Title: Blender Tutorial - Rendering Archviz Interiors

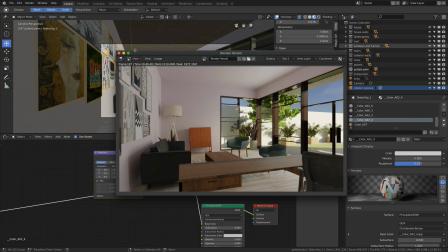5s
Hey everybody, it's Neil from Zig. Continuing on our ARPHAs in Blender work. So now what I'm doing is I'm blocking out the interior and what you can see here is kind of my blocking render.
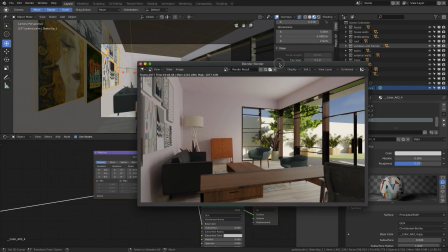21s
So quickly I discovered that just you know setting up an HERI for the
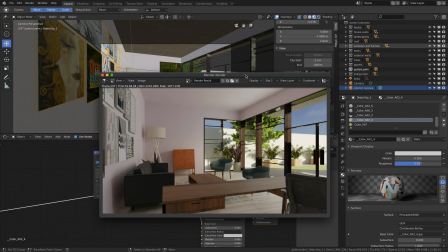26s
interior wouldn't work and so I set up an area light and normally i would do
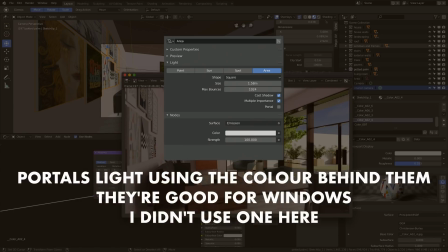32s
that as like a portal so usually the
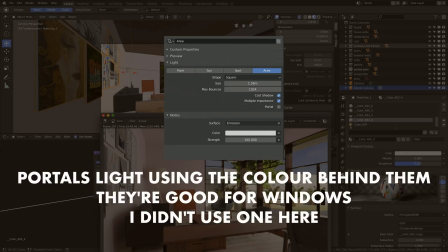37s
portal light will basically take anything that's behind it and project that as a light into the
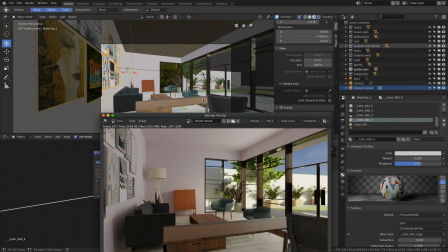43s
space so a lot of times you'll use it to kind of block out windows like put area lights to match window sizes set them as portals and then they'll project you know direct light in that feels very natural and matches the color and all that kind of stuff but i think you know
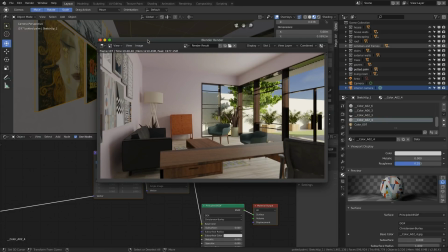60s
one of the problems with it is is that um you know especially with something like cycles which is a very kind of photographic renderer based on you know real world uh physics um is that you don't necessarily end up with the kind of image that you want to end up with because if
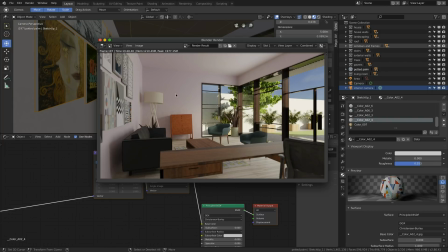78s
i was going to do that and then expose the image correctly on the interior then the outside would be blown out and that's not really what i wanted to achieve I wanted to be able to see the inside and outside space as a continuous thing because you know sometimes in art is particularly if this is going to be like a sales document for somebody
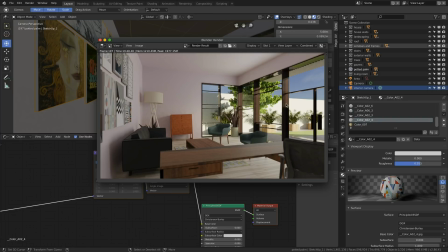99s
um then you know you want to give the experience of the space as the human eye would see it not
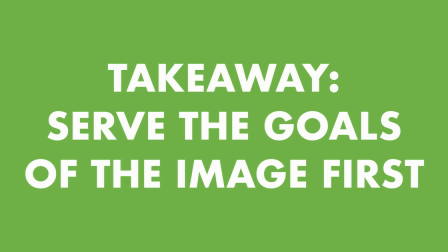105s
necessarily as a photographic camera would see it but
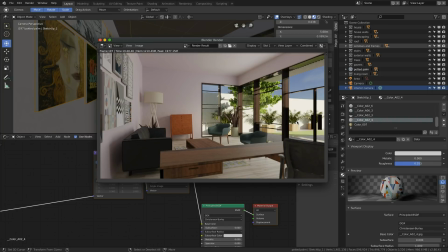112s
we want to give this sense of kind of a continuous space between the inside and the outside because that's how this house is designed so and some of the decisions I've made in here may also impact what we did in the previous video in terms of the stuff we chose because I went
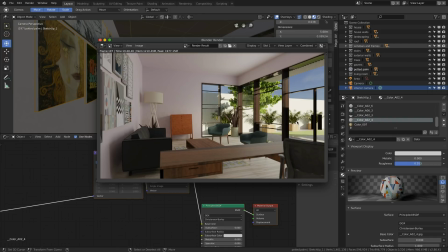127s
for a very mid-century modern interior and I'm really just dropping in furnishings to get get the lay of the land I mean I'm treating this very much like an interior your designer would or at least I'm trying to by really
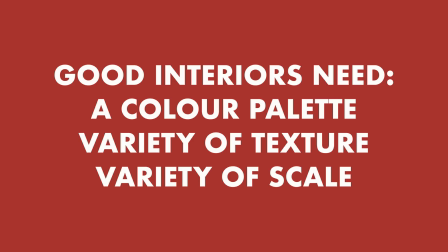145s
experimenting with shape and color and and depth and and in terms
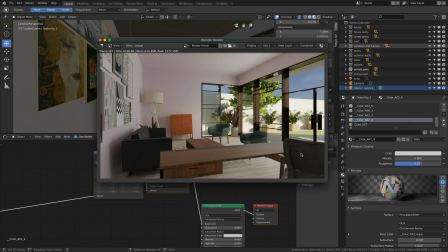151s
of then how I get the composition you can see here you know I've I've gone for this sense of foreground middle ground background I mean this is a really fundamental idea in delivering depth that's very common in animation because yeah you know particularly to day animation doesn't necessarily have any depth on its own and so we always talk about foreground, mid-ground, background elements.
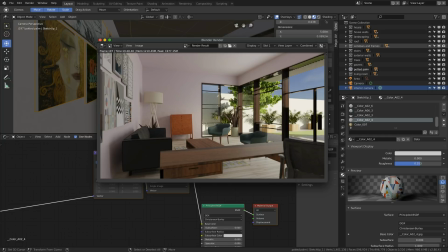172s
And so, you know, that's part of, you know, the cell of creating depth to this scene. I think there are some, you know, issues and those issues that I see right now aren't necessarily issues with lighting. Again, I like the lighting. I think it could probably be, you know, the exposure could come up a bit.
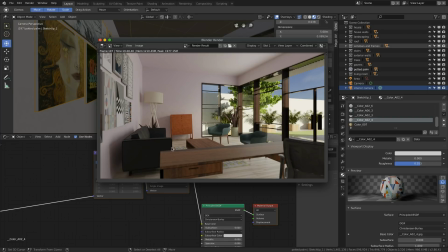193s
But the issues I'm seeing right now are issues of material and color and just kind of the objects or the set dressing of the seam because we've just got like a bunch of furniture in here.
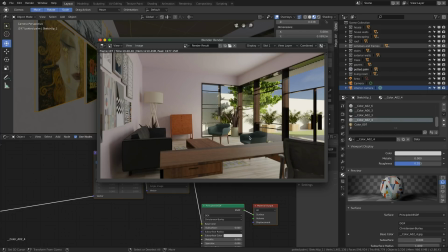207s
I mean, first off, these two chairs are too low poly. They need some work in order to look better. The material on the chairs doesn't feel right. It's a bit plasticky. It doesn't have the right kind of sheen, so I've got to put some time into that.
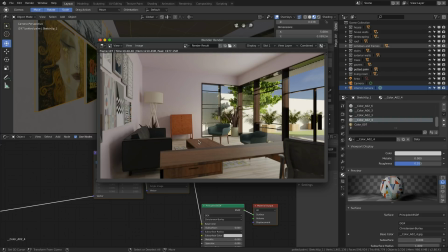225s
These surfaces are just empty.